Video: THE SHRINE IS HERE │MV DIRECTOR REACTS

Hello everyone and welcome back to Breaklight Productions. My name is Curtis Lambert and today we're reacting to Shrine of Malice, Angel of Hatred. I love Shrine of Malice. I've listened to them for a very long time, so super keen to jump into this. Let's give it a crack.
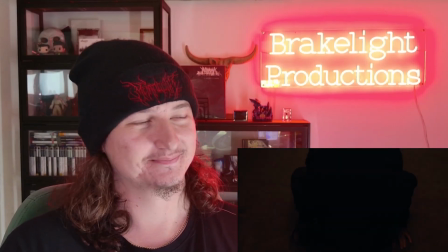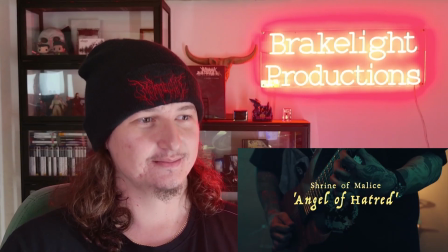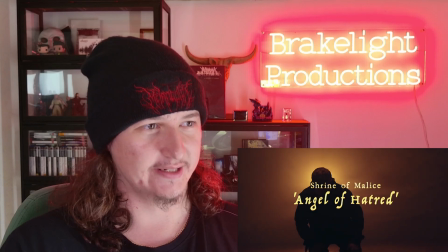[0:29]
Ooh, nice backlight.
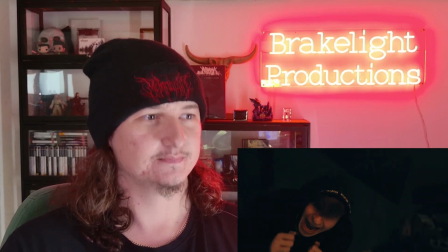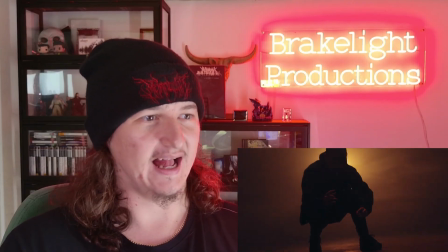[0:36]
Lots of haze as well.
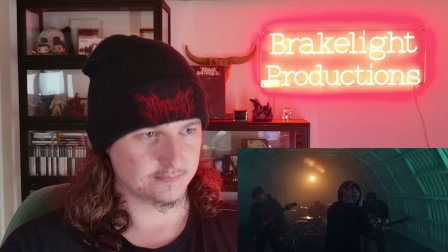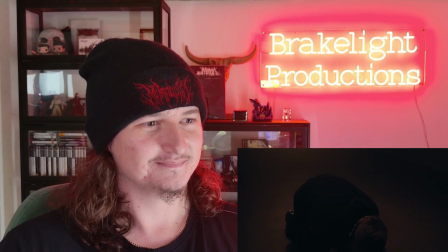God, I love his vocals so much.
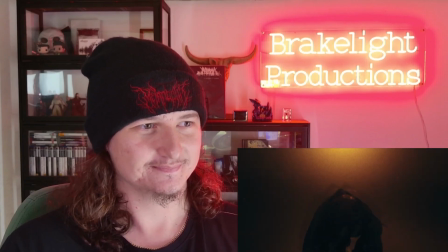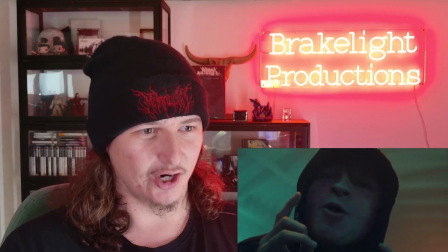[0:58]
Nice overlays.
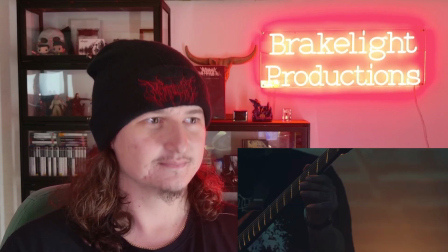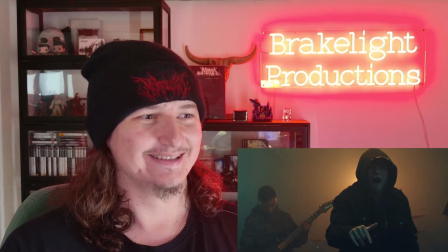[1:10]
God, so cool already. Look at the highlights on him.
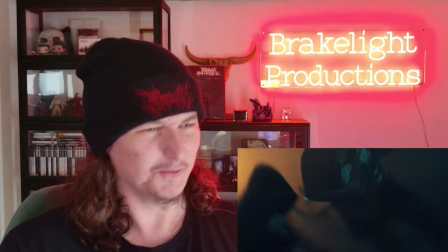[1:20]
Whoa.
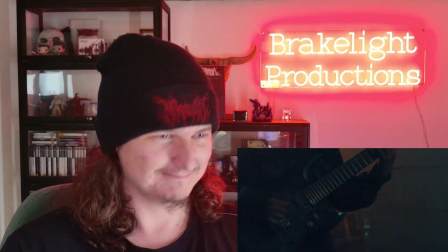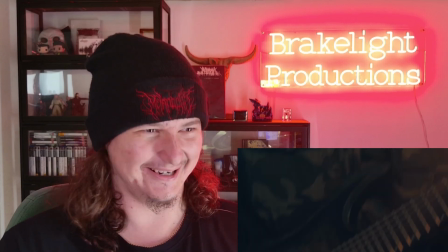[1:29]
Hell yeah.
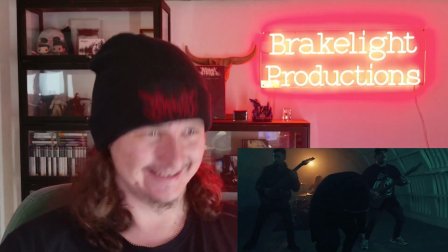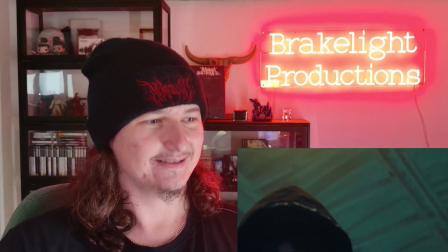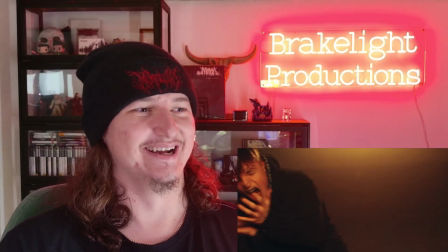[1:41]
Awesome.
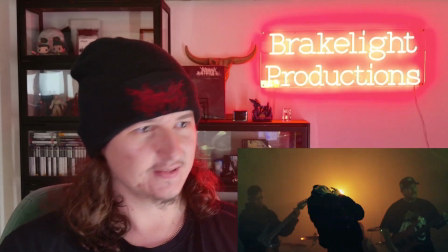[1:45]
Good energy from the camera as well. Lots of moving and shakiness to it.
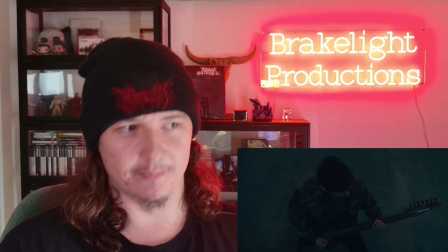[1:54]
Loving the backlight though.
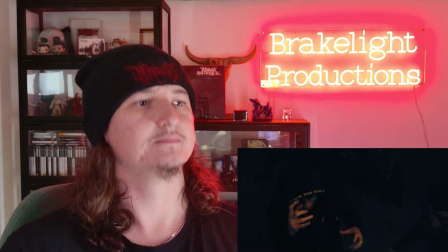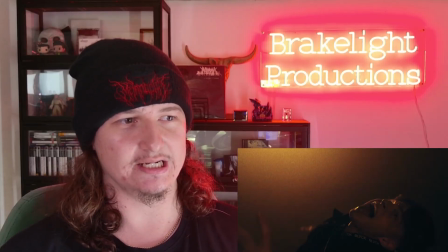[2:04]
And obviously there's a shit ton of haze in there as well.
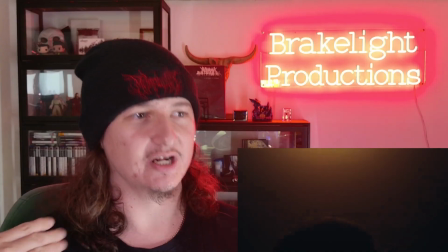[2:10]
Like, that's why you're getting so much flood from that backlight.
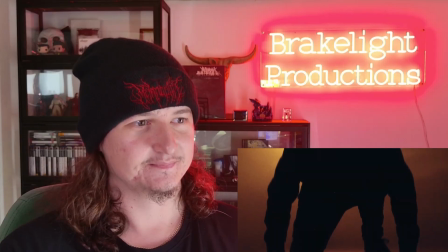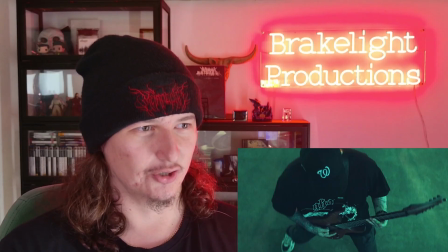[2:21]
Oh, cool transition.
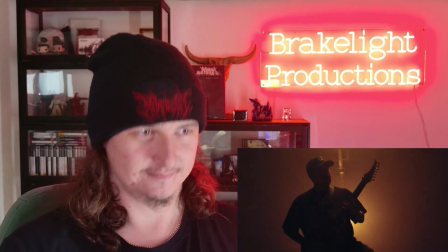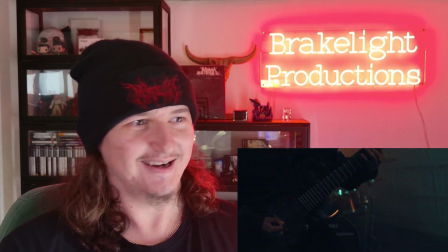[2:29]
Ah, hell yeah.
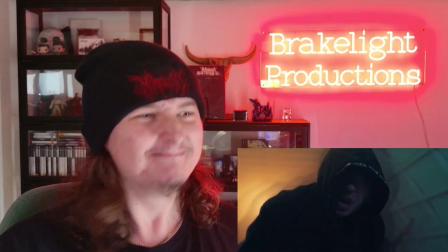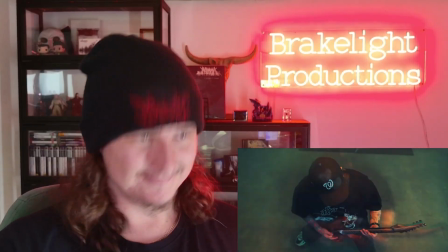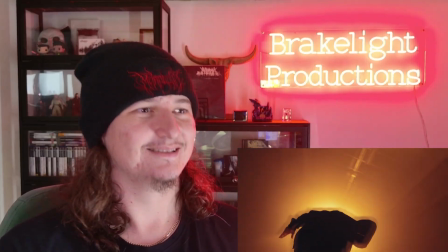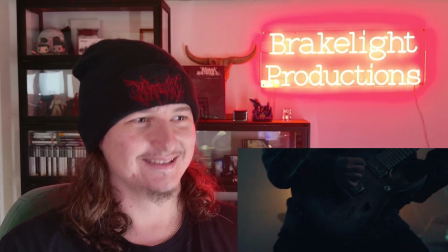[2:46]
Awesome. Loving the editing as well.
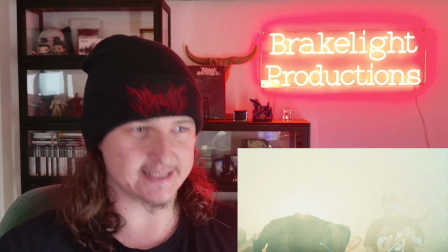[2:51]
It's keeping it energetic and also like cutting to the beat. Super well done.
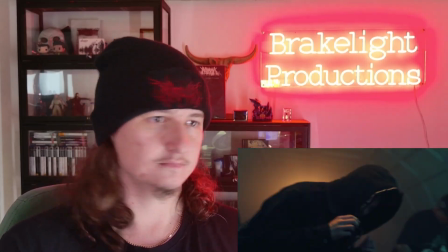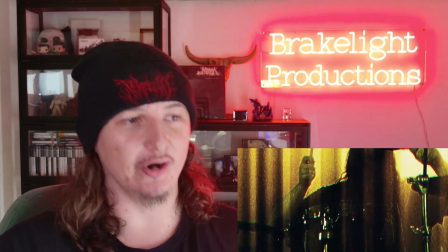[3:02]
And I love that the general tempo of the editing and camera work has like
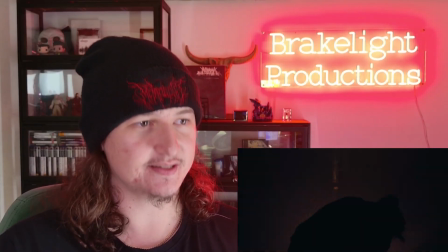[3:10]
increased as the tempo of the song has increased. Here we go.
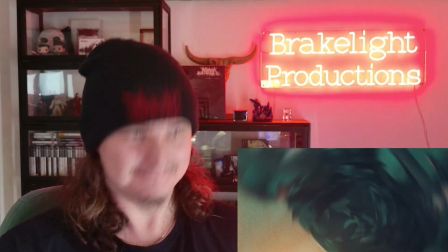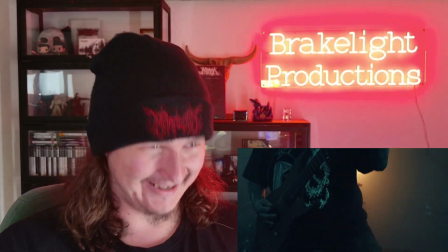[3:25]
Hell yeah.
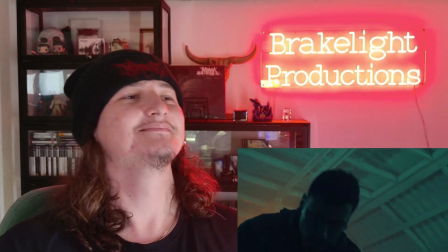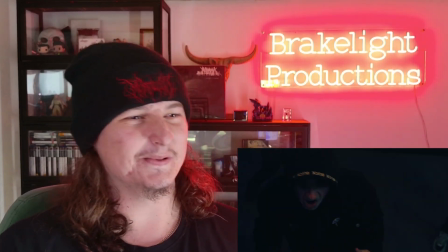[3:35]
Ooh.
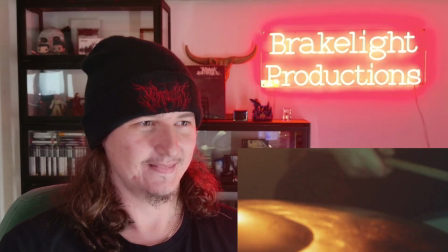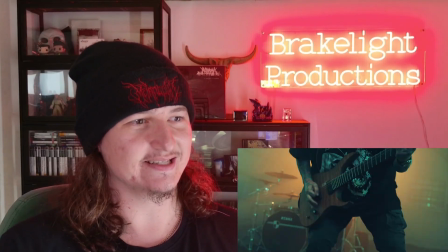[3:43]
Loving the spiral transitions. Really cool use of it.
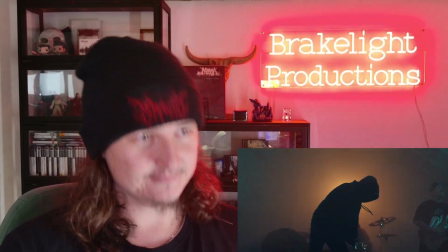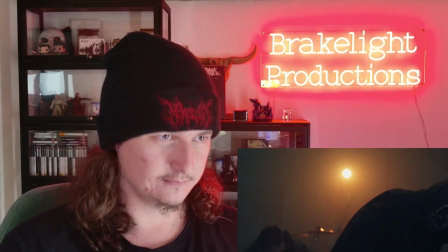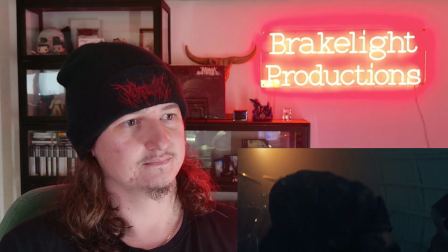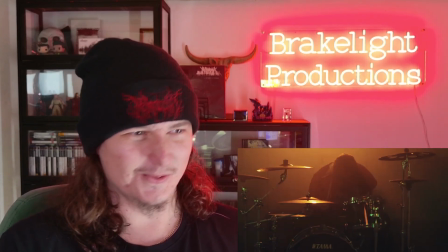[4:04]
Ooh.